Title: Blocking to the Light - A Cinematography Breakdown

Hello, everybody. Welcome back for another breakdown, and that special time of year has arrived. Are you excited? It is Super Bowl ad season, and it really is the Oscars of commercial cinematography, and it is the one opportunity for everybody involved, the crew, everyone, cinematographer, director, everybody. It doesn't matter where you spend most of your time the rest of the year, you could be making the most amazing feature films, but you get that one opportunity for the Super Bowl ad season where you just get to say, you know what, I don't care. This one is for the beach house. And you get lots of crazy high-level cinematographers just doing all sorts of weird ads.
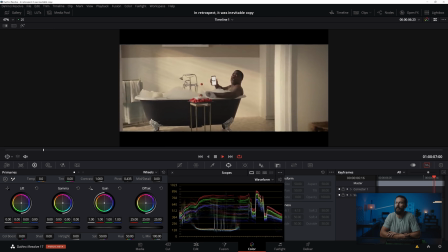So we're going to look at them, the good, the bad, and we're going to start with this one for, I think it is Rocket Mortgage.
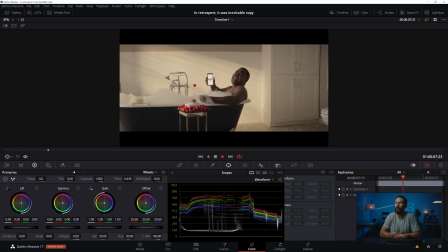Let's dive in. And we got a little house, a gigantic bedroom, right?
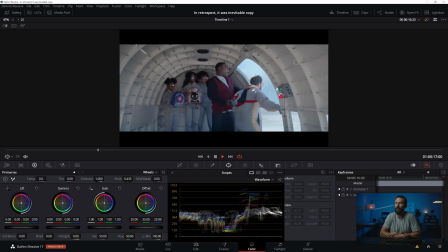Looks like they live in the living room. And Tracy Morgan, everything is fast with Tracy Morgan. And was that a shot of the ceiling in the background? Pan, hello, faint.
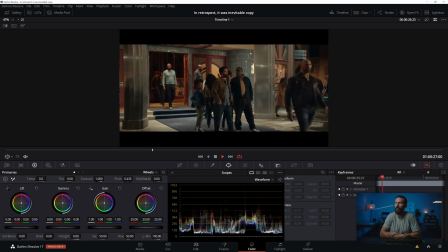Jump out the window, VFX, yay. Everybody on the schedule's loving the green screen shots, right?
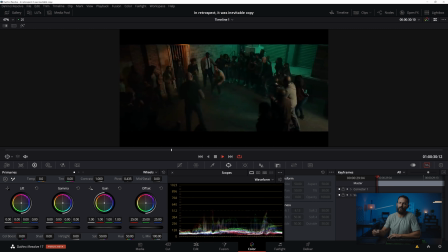Those are easy days. And backlight for the win, pan, and guy from Marvel, and confusion.
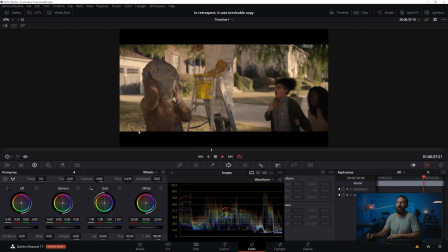And you see where this is going, right? We're really gonna talk about the main part, which is, hopefully you didn't miss it, holy fill light, right? Look at that, somebody lost a bet. How many kilowatts can we pump into a single scene?
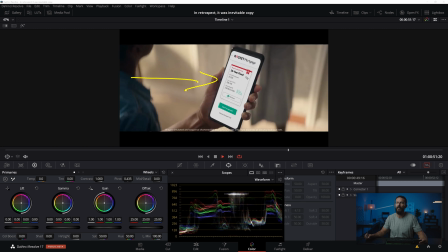And ta-da, yay, flying. And we're back. And everyone is happy. And are we ready for the phone shot? Yes, we are. See, you doubted me. You think I over-exaggerate. If you cannot do this shot quickly in today's world, it is in, I think it's in almost every commercial that we're going to look at from the Super Bowl.
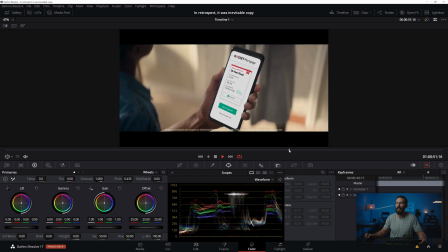This exact angle, right? People that have cash, they got things to say.
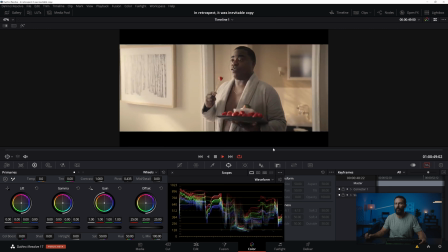And usually they say it with their phones. So if you're not good at that shot, get ready. Because there's quite a few different elements that are in here that we probably won't get to in this video.
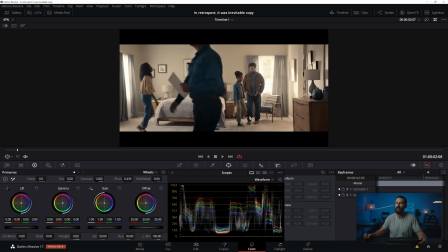But if you've seen any of the other stuff, you know the credit card shot comes up all the time. So where we're going to focus most of our attention is right here. Okay, first of all, everybody knows who this is, right? This is the first AD. And you can tell just by the first AD has a certain walk, right?
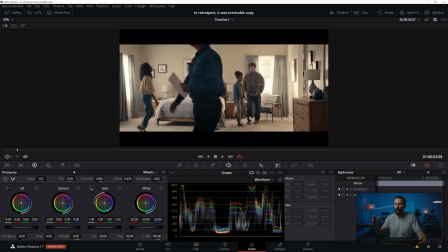They get tired of the extras, right? They start to get annoyed that the extras aren't getting the right timing with the third AD on set.
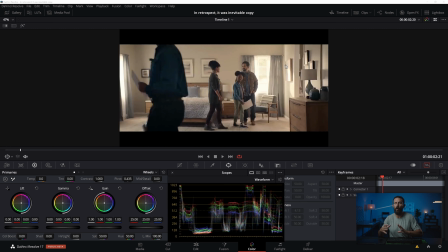It's like, no, you're not getting the timing right. Listen, you got to walk right now, and you got to do it just like this. And if you've ever been on a set with a first AD who think they can act, well, then you have seen awkward in its truest form, right? That is a first AD walk. He's still got the piece of paper, right? That's still the schedule, right? Some old first AD that doesn't use an iPad.
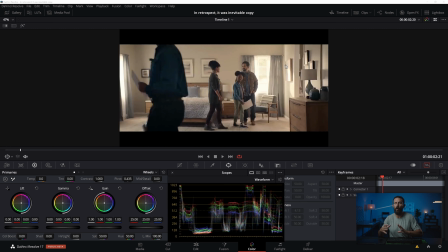And ta-da, there he is, right? So, number one, this is an enormous bedroom. Like I said, it looks like they're living in their living room compared to the size of the house. But, okay, so we're on a stage, right? We're on a studio. And you can usually tell studio, we've talked about this in previous videos, you can tell studio stuff because they'll often overcompensate with the lighting to make it feel like, oh,
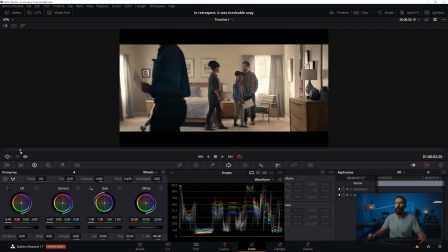we really couldn't control that. Look at how hot it is out there. We didn't have full control, right? So let's heat it up a little bit. Other things, I mean, this is just an enormous bedroom. So you're probably not gonna get this size, this focal length, this far away from the talent, but you still have to be able to position people inside of a scene to be able to use the framework lighting,
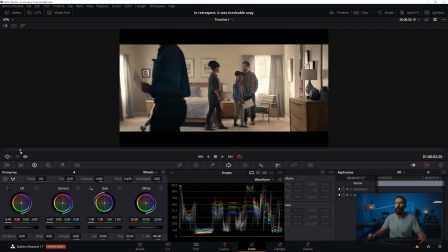right? The whole framework idea, it really starts with positioning the talent inside of a location and then using that to maximize the light that you have. So we're going to talk about exactly why the family lands here. Why don't they land over here? You're going to say, well, because they have to talk to Tracy in the bathroom. And, you know, your logic wins.
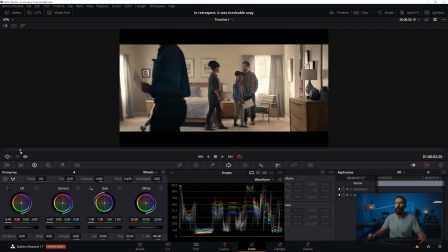That is true as well. But it serves a really big purpose for the lighting, especially having this window here, right? And there's another window over there for the background of this flip shot. Do you think that was a plan? I hope. Okay, so what are we looking at? Why do they have to land here?
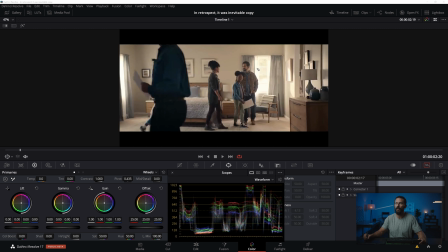Okay, well, number one, let's get through this first shot. Right? Okay, we don't fit our ceiling in, but you're going to see the ceiling in a second. We've got lots of corners to the rooms. We are lighting this up, yeah, okay, but look at the amount of fill light or top light that is coming in down on this set, right? There is a lot of ambient, and these are all really controlled.
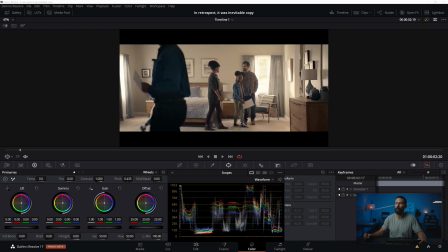You know, even the hot spots are quite controlled, but really it's the lines in here, first AD walking by, being on this longer focal length where you're able to compress all of the space, right? If you're in a real house like this, you have to start shooting really wide, it becomes very hard to get this level of
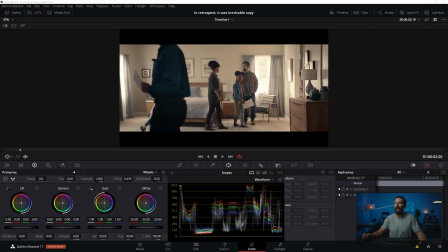room tone inside of the room because the room is either so small or you have to be on such a wide lens you end up seeing more roof. So this is nice to be just a little bit further back when you're inside the studio. And let's go full screen.
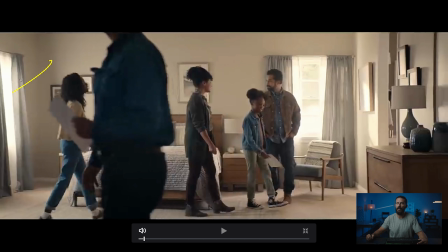Can I do it first time? Is it going to be a good day? No, it didn't work at all. Okay, so we got first AD walking by. We got curtain and shears.
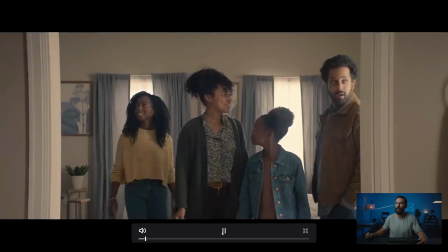We've seen the corner of the room, actually both sides of the corner of the room. And then we're getting these angles like this little desk here that just make it easier for us to create some depth,
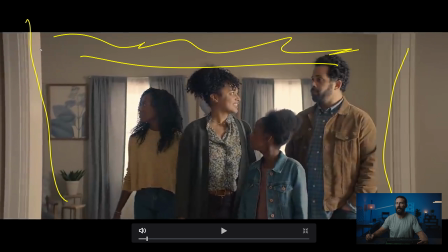okay? So they walk and they stop. And I like this, right?
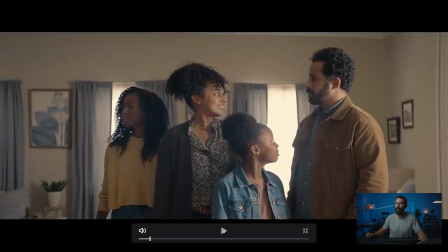Anytime you can get these layers in, especially when you're looking at a flat wall behind them, it's nice to have these little layers in here to just thicken things up and create a little bit more depth.
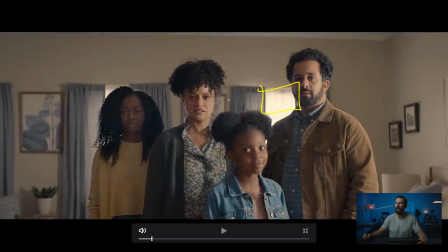Where is that hard light coming from? Good question. And we come out, and you already start to see the benefit of the shears in the background, right? We're not having to worry about the level of the exteriors. When you're working on a stage, even easier, because then you just light up the shears just a little bit.
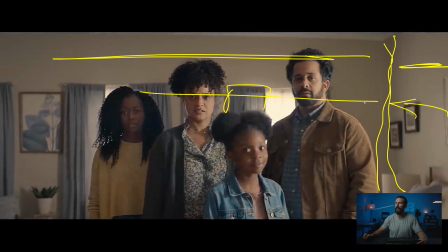But we got curtains, then shears. We're looking into, this is the L of the room, right? This is corner, gives you depth this way, and then you get that flatness in the background, which we are mixing up by using light to dark, right? These curtains, then shears, curtains, then shears, just salt and peppers the back of the room. We do see a little bit of the ceiling, right?
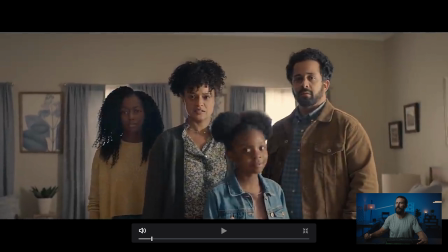And you know the production designer, the art director would have been pumped about that. So how do you get that? Well, you just lower the camera and you look slightly up, right? Makes sense because Tracy Morgan's in the bathroom.
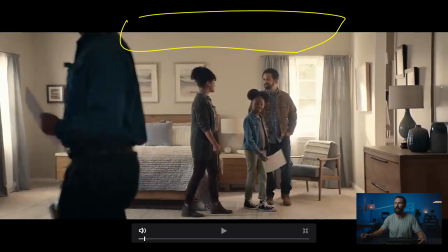But what are we getting from them stopping in this original spot? Well, now we can, because we've seen this here, right? Okay, so this is mostly top light and something coming through the little bathroom door here.
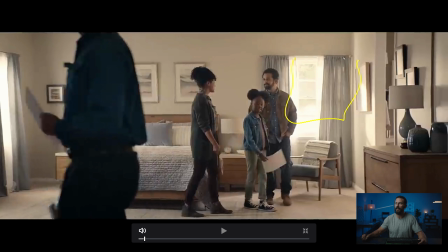There's a lot of level coming through here. You can feel it on her face. And then it's the room tone top light that is coming from above.
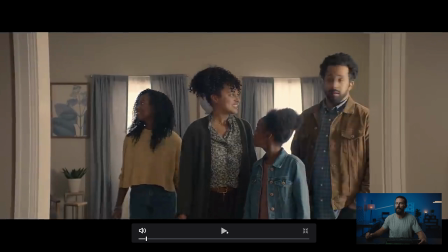But really what we're trying to sell is that this light here is going to turn into our key light.
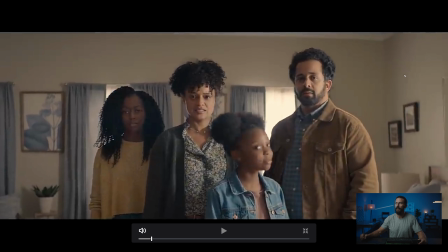This window is going to sell our key light for every other angle except for this one. And that's why it's important that they stop there, because look what happens. Ta-da! Yes, we'll put the gentleman in the worst spot, right? Because he's going to have the harshest looking light because he's got to look this way the furthest. We'll put our mom in the best spot.
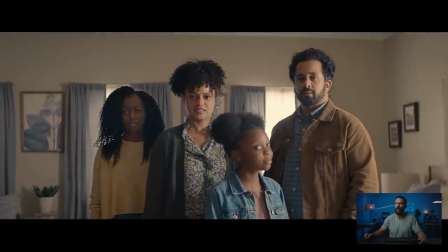She's going to be front and center. Also, she's pretty good. This lady, it's going to be very key that she steps into the right spot, because if she stays there, flat and boring, and we don't want that. So she has to step out just enough to get into the light. But really, look at what we've got here on mom, because that is really our hero for the lighting.
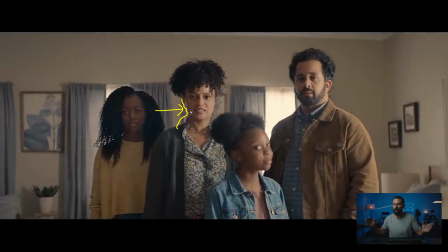We've got key from over there. We've got just enough to reach over to the other eye. And then we have this little tiny edge light, right, which just picks her out. So she's getting all of the elements that we've added into the framework. She's getting the real benefit. I mean, you see a little bit on Dad, but just his position on his face.
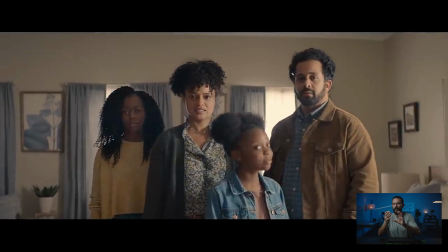It's kind of nice when you have multiple faces inside of the frame, because you can see just how moving somebody 1 or 2 feet to the left or right of the lighting makes a big difference. And then the orientation of his face relative to the source over here.
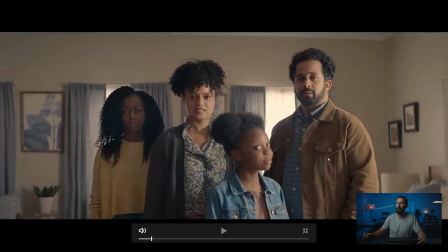It just makes it so much starker that he's looking, you know, what is that, like 10 degrees difference between her face looking straight at the camera and him just being slightly angled.
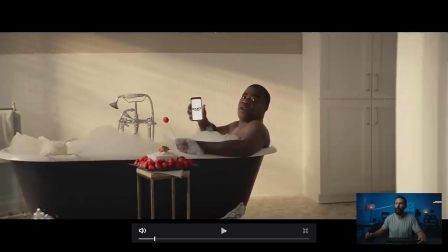But that is why they stop where they do, because we want to sell that window as our key light, okay? And as we come in, back to Tracy Morgan, and you're going to notice this is the slash across the back of the room, just because we have to make it interesting, right? It's really flat. There's not much to it. At least it's not completely white walled, right?
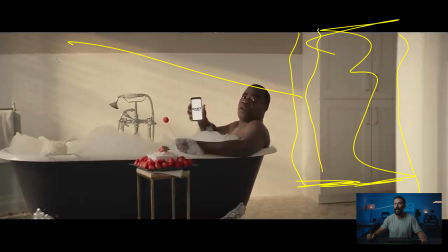You have this little tiny variance in there. And then we want corners of things. So we're going to have corner of the door. We're going to have corner of this little thing back here. And then we're just trying to make it interesting, right?
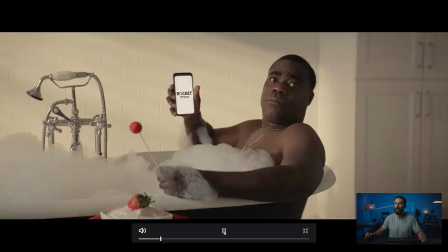Trying to make it not flat and not boring. But it's really this angle, so it's kind of dark in this side of the bathroom. That's not a big deal.
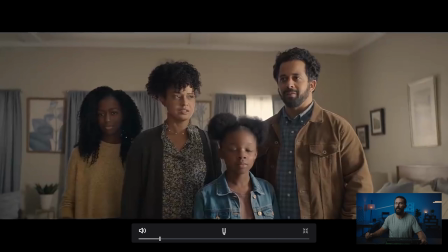This is, again, what are you doing? Don't you just step out.
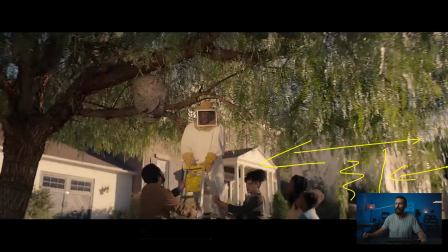Come this way, please. And I think she does later on. Okay, confusion. And then we'll skip all the way to the back, this was the one I was talking